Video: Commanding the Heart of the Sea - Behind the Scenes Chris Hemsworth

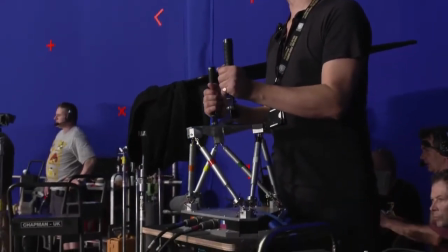4:29 And then it has a complex 6-axis gimbal in there, and wave effects,
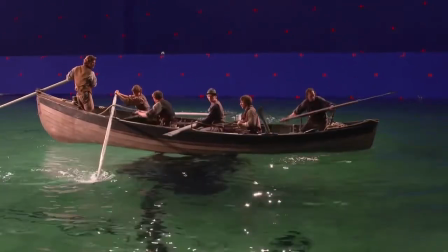4:34 and it's finely filtered and heated, and we keep it clean because cast and crew are going to be in and out of the water for a month.
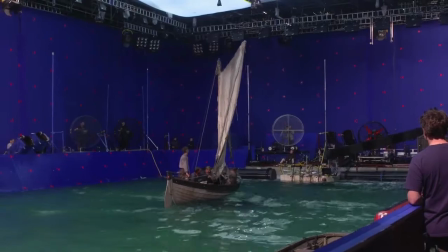4:40 Being on sea stage, because of the size of the tank, it was a very static kind of scenario,
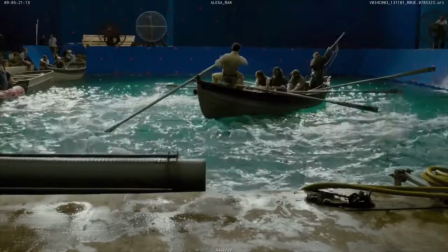4:45 and I think one of our challenges was how do we create different types of seas.
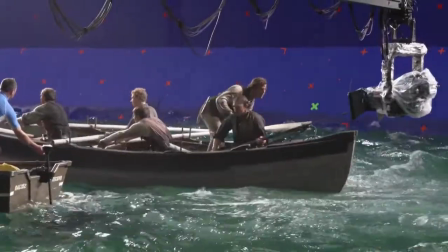4:50 So sometimes when the boat is out at sea, it's supposed to be calm, it's not moving that much, and other times it's supposed to be kind of a rougher surf.
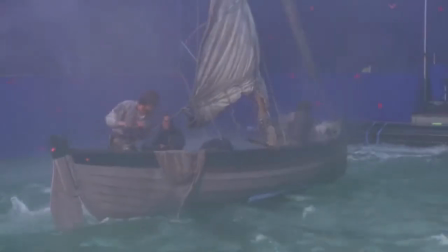4:57 And how do we achieve that on the gimbal and make different types of movement for different extreme situations? We had the one gimbal that was in sea stage in the water,
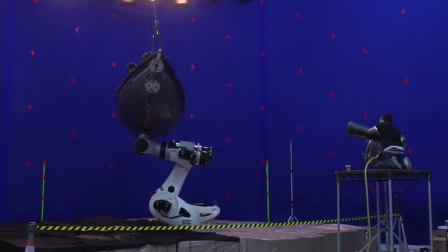5:09 which was a puppeteered gimbal, and then we also had another robot arm that we shot dry with a whaleboat on the arm.
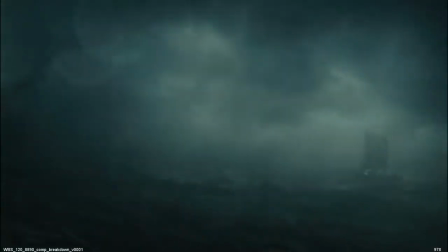5:16 And that's for more kind of wider shots and background boats, and we pre-programmed those moves on the arm and ran them on the day with the camera
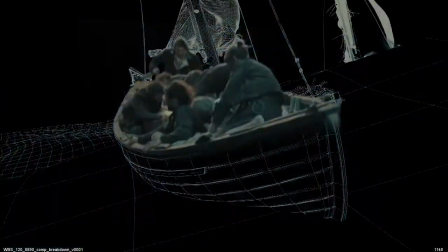5:24 so that we could get these kind of wider scenarios that we couldn't achieve on sea stage.
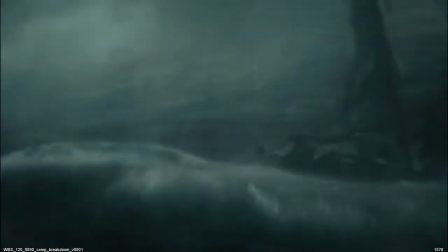biggest technical challenge for us with the water is how to kind of do it in a way where it's going to look completely realistic, and how can we create our ocean and expand that world out,
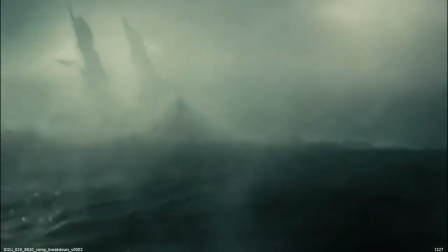5:50 and then save moments that we may have to do in full animation for specific things like the storm, the squall, when the whaleboats are in the storm. And that's when we know we're going to have to kind of bring all of our weight behind it and get our full CG team together to
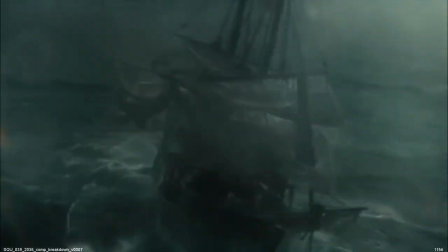6:05 kind of animate the water. There's a lot of planning that's involved to make sure that the live action is shot in such a way that we can work with it after,
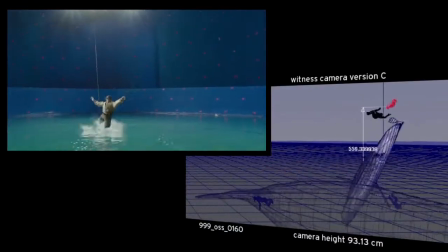6:14 that the camera movements are correct, that we're projecting forward and imagining what will be in the finished frame,
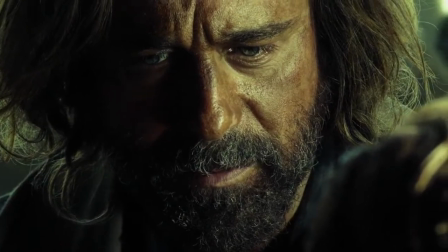6:21 and we're shooting accordingly.
A whale. White as alabaster, 100 feet long.
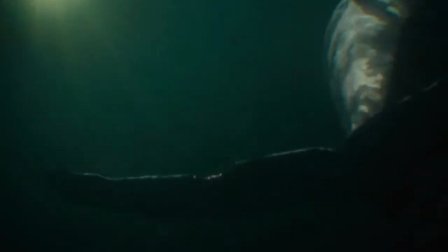6:31 Send 6 of my crew to the graves.
I certainly would never want anyone to think of this as a special effects movie, but digital technology has allowed you to transport audiences in not only fantastical ways,
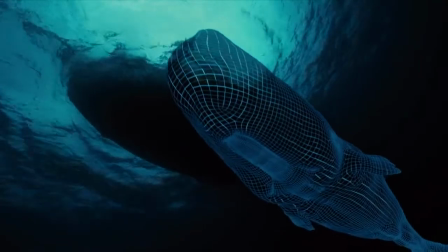6:44 but in incredibly authentic ways. And chief among the challenges was making sure that the whale was great.
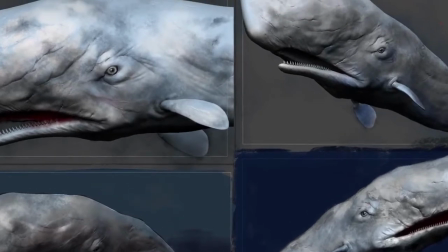6:52 We've done a lot of concept work with Moby already. You know, we've talked at length with Ron about how he sees the character.
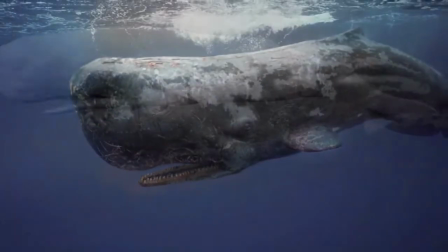7:01 We've done a lot of research on real whales, because in order to keep him in a believable environment, because we don't want to pluck the audience out of this real world that you can see behind you and take them into some weird fantasy,
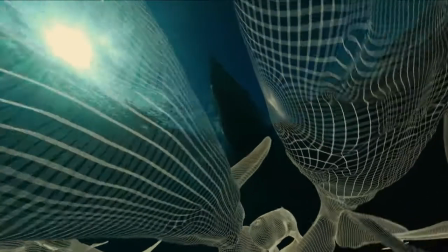7:14 you know. So in order to do that, we've researched a lot about behaviours and movements and, you know, physiological details of whales. Well, we've looked at so much natural history footage of sperm whales now as reference for our animation,
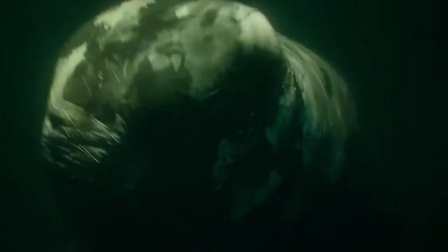7:29 and how to set Moby apart from the other whales.
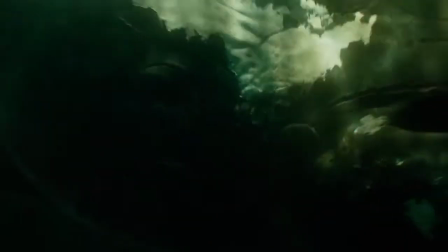7:33 What makes him distinctive within his species, and what are his distinct characteristics?
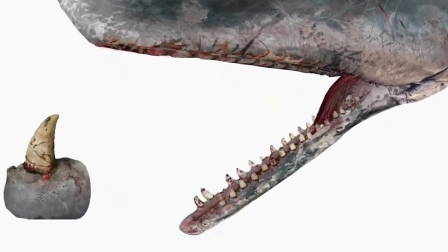7:39 So the shape of his nose, the scarring that they have from previous battles that he may have had with sailors where they've tried to harpoon him,
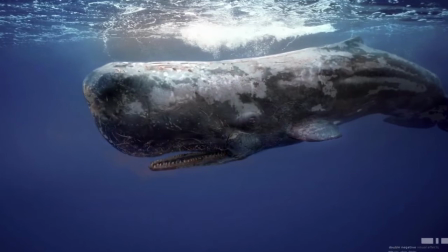7:47 and his battles with giant squid when he's feeding. So he's kind of all marked up. And when we began to lay out the action
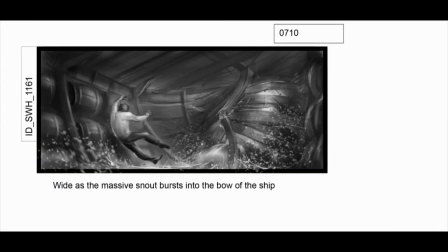7:56 scenes in the movie and creating storyboards and these animated versions,
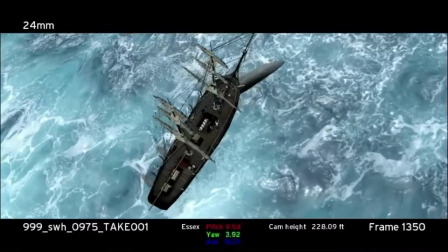8:02 mock-ups, the first thing that I requested was that we show all of it to our whale specialists,
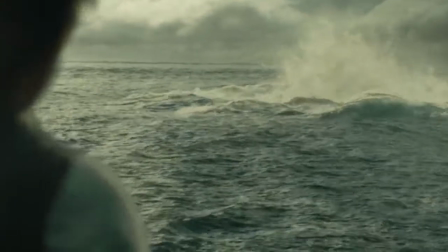8:07 because I didn't want to fall in love with some behavior that didn't have anything to do with reality.
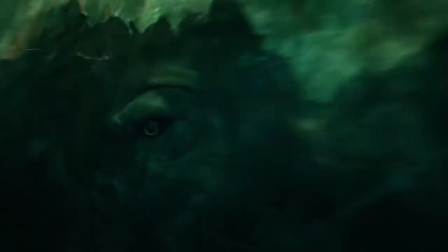8:13 And we meet up with whale experts and we talk about how realistic the whale behaviour is, how plausible it is,
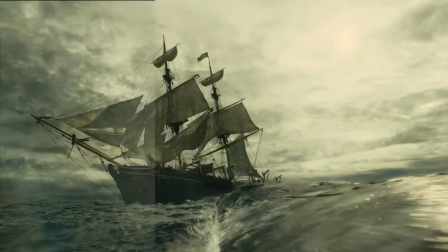8:21 if we've pushed things too far towards, you know, the fantasy, and how might a real whale react in this kind of situation.